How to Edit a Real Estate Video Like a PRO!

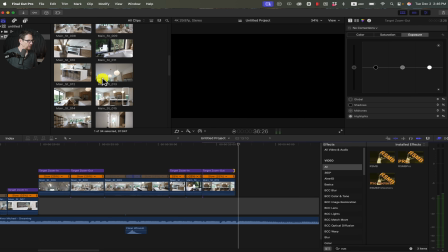Okay.
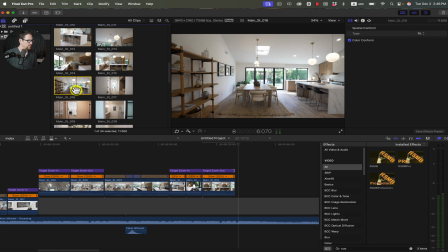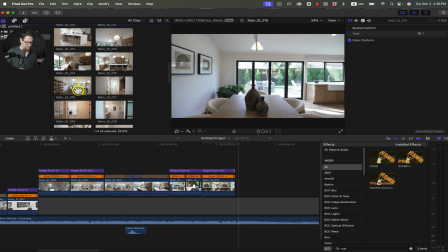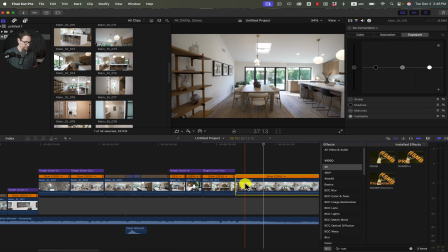And then I'm going to reverse this clip, sort of make it like a pull away shot.
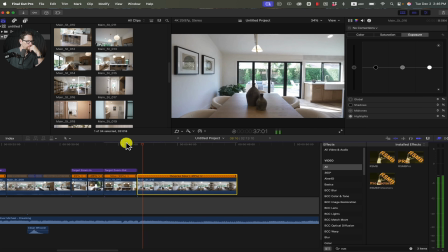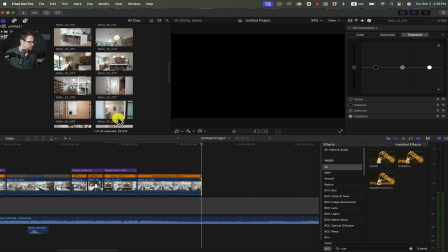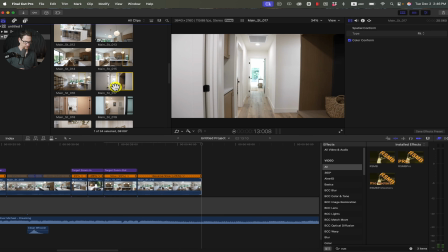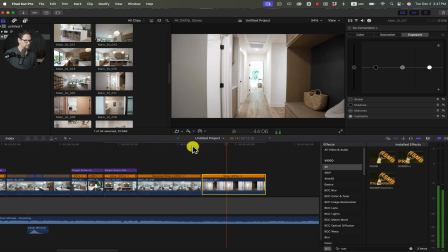So this shot doesn't quite make it for that whole measure.
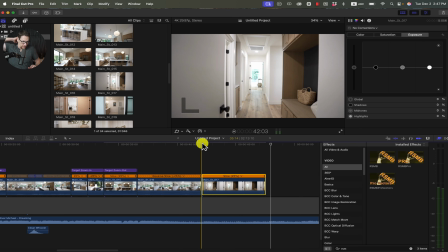So there's something that we can do to sort of cover that up.
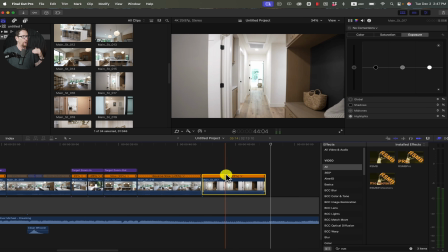And I'll show you right now by doing, we'll add a clip on the next clip on top of that, and then we will cross dissolve into it.
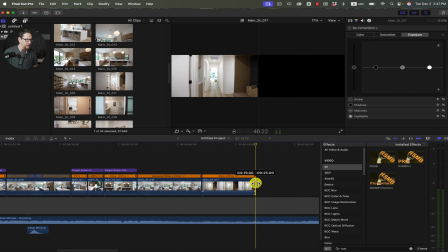Okay, I actually stopped the camera movement right there. So what we'll do is we're going to grab our next clip.
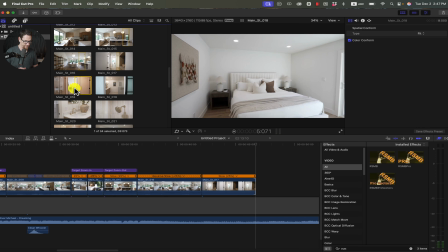Start it maybe around there. Bring it on the timeline.
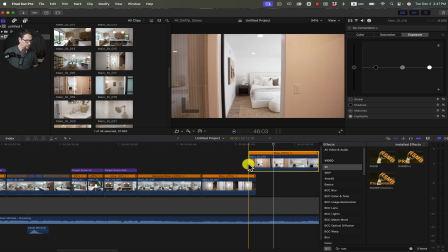And then I'm going to drop it over here. And what I'm going to do, I'm just dragging it on top.
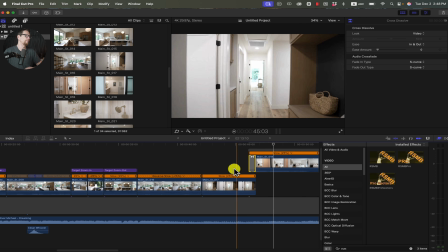And then I'm going to hit Command T. And that sort of like makes you not worry about things being right on the beat as a viewer. So let's see what that looks like.
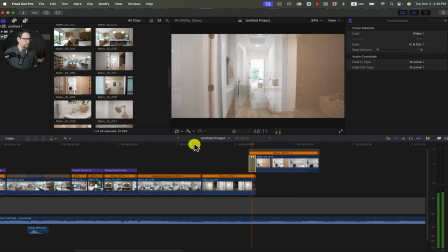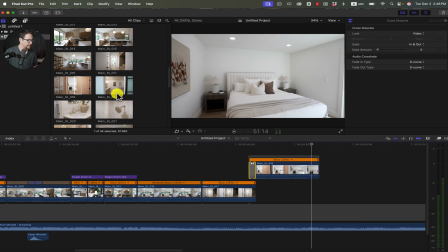And I'm going to do the same thing with the next clip because I'm having the same issue with this as well.
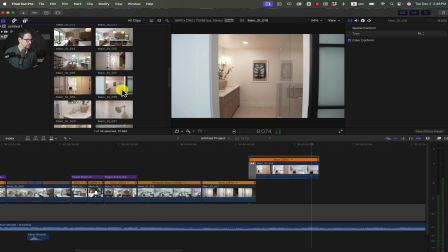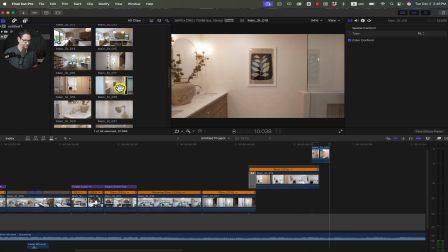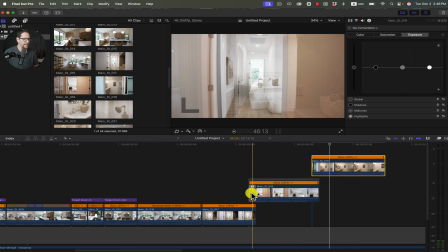Also just creates a little bit of variety to just add a cross dissolve sometimes.
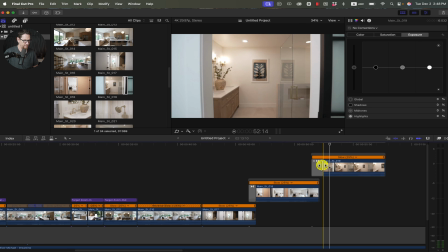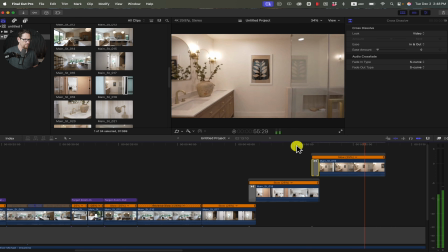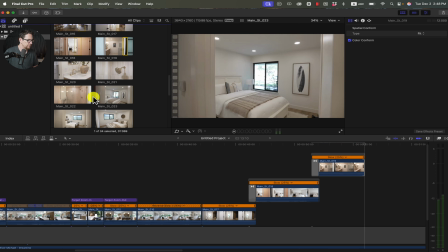Let's see. I'll use this clip.
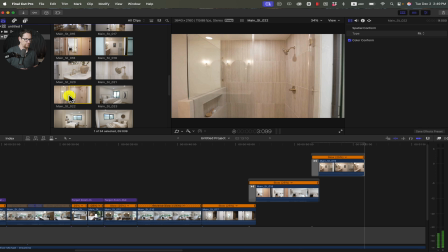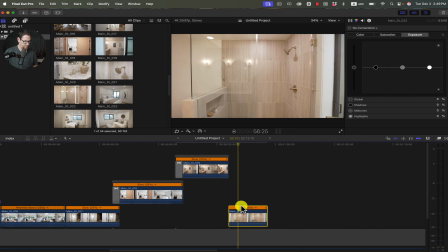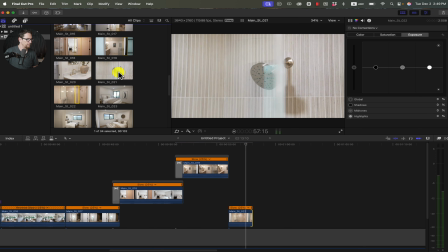And maybe this clip.
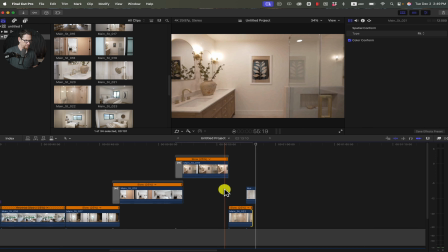And we'll use some
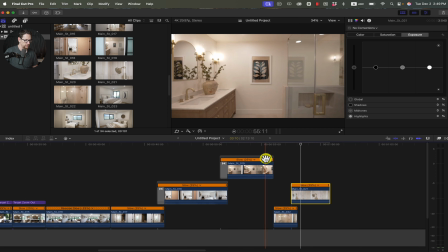target zooms. Let's see what it looks like without those.
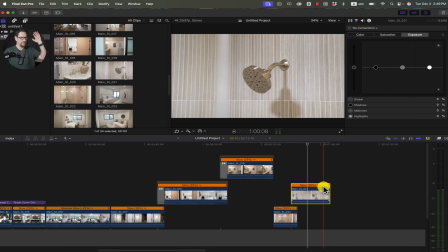I got a bug in here. Got like a gnat or something flying around. It's bugging me. Yeah, that's cool. So I'm going to use my slip editor. If I'm saying that wrong, if it's not a slip editor, just call me out.
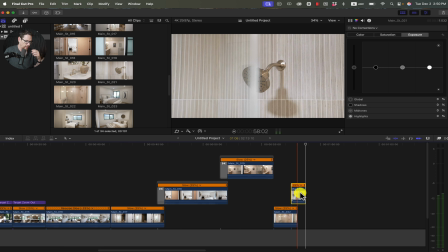Call me a dumbass in the comments, and I'll gladly accept your scorn.
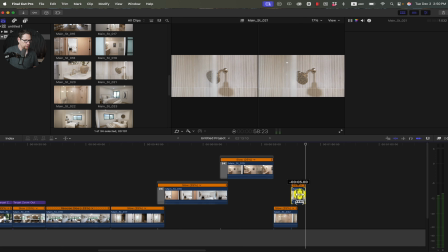So I'm going to hit T and have this move over so that we can make sure that I'm actually revealing entirely that shower head.
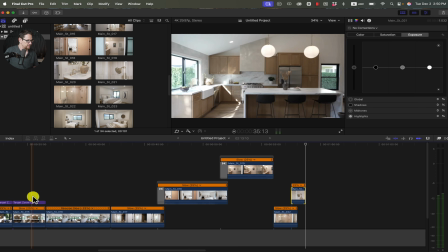All right. And I am going to use the targets zoom. Let's see, I got a zoom in and a zoom out right there. Actually, I just want to use zoom out for both of these. No, I'm sorry. I want to use a zoom out for this one, the first one.